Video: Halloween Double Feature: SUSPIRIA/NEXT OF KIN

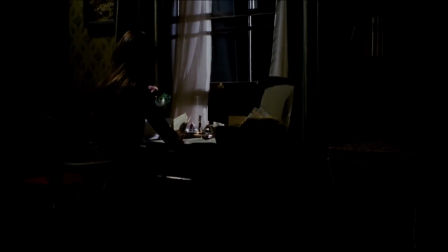That sense of safety you had through Suspiria and thought you were going to have through Next of Kin is gone. You're left with sound design that really emphasizes the noises of old houses like creaky floors and loud doors, random noises echoing in the night.
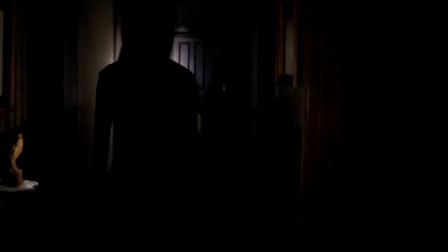Their depictions of the buildings themselves also differ. Suspiria, as with everything, takes a maximalist approach here.
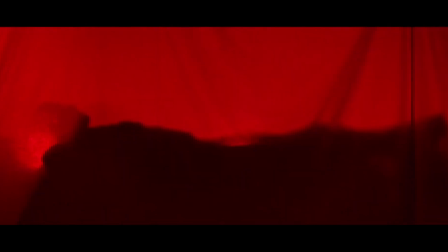Steeping the school in brightly lit primary colors and using changing scenery to engross you in an otherworldly dream space,
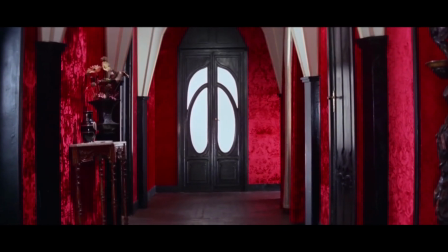away from any feeling of danger, but in the perfect place to fully appreciate its stage building and sense of space,
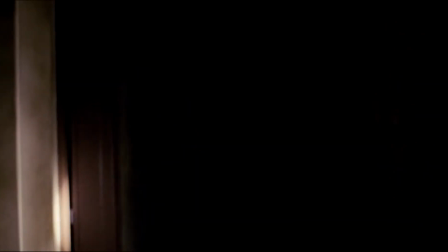to get an outside view on the surreal hell of its locations. Next of Kin, on the other hand, gives its spaces a real sense of being occupied and lived in,
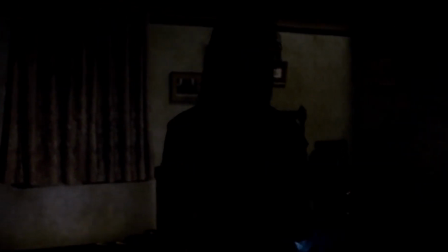but still keeps them just alien and strangely put together enough to make the viewer uncomfortable.
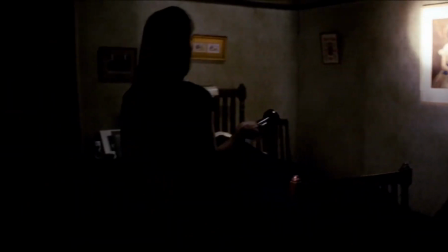It's not quite on the level of The Shining's nonsensical architecture or anything,
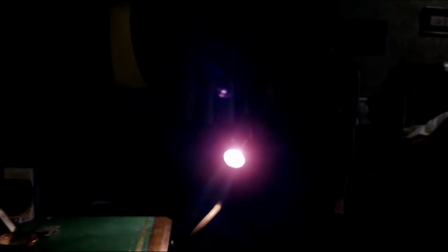it feels like a real home, just one of the general feeling of not being one that should actually be lived in, as if it was supposed to be abandoned but isn't because of the unfinished business and unprocessed trauma of its characters drawing them back in. I've been focusing on differences, I know, but just two completely different movies don't really make for a good double feature. There is a core similarity here, a reason why Next of Kin is hailed as Suspiria Down Under.
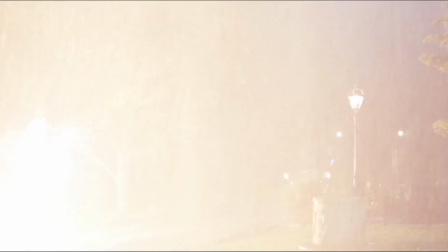It utilizes its gothic imagery even in the quiet moments, and a similar feel to Suspiria, even if Suspiria drowns its imagery and color more.
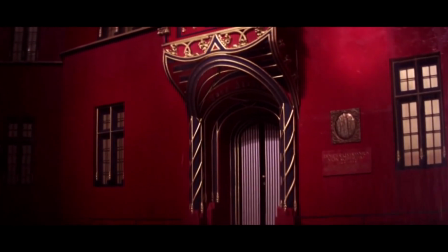Next of Kin may be more reserved while Suspiria is consistently overt,
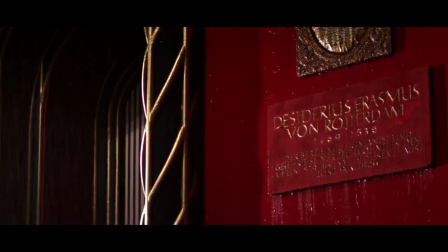but they both share nightmarish qualities that make great use of their locations and have an expert handle
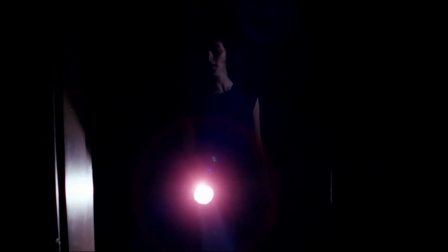on the sonic and spatial awareness of scenes that are often similar yet completely distinct. And that's what makes this a great double feature.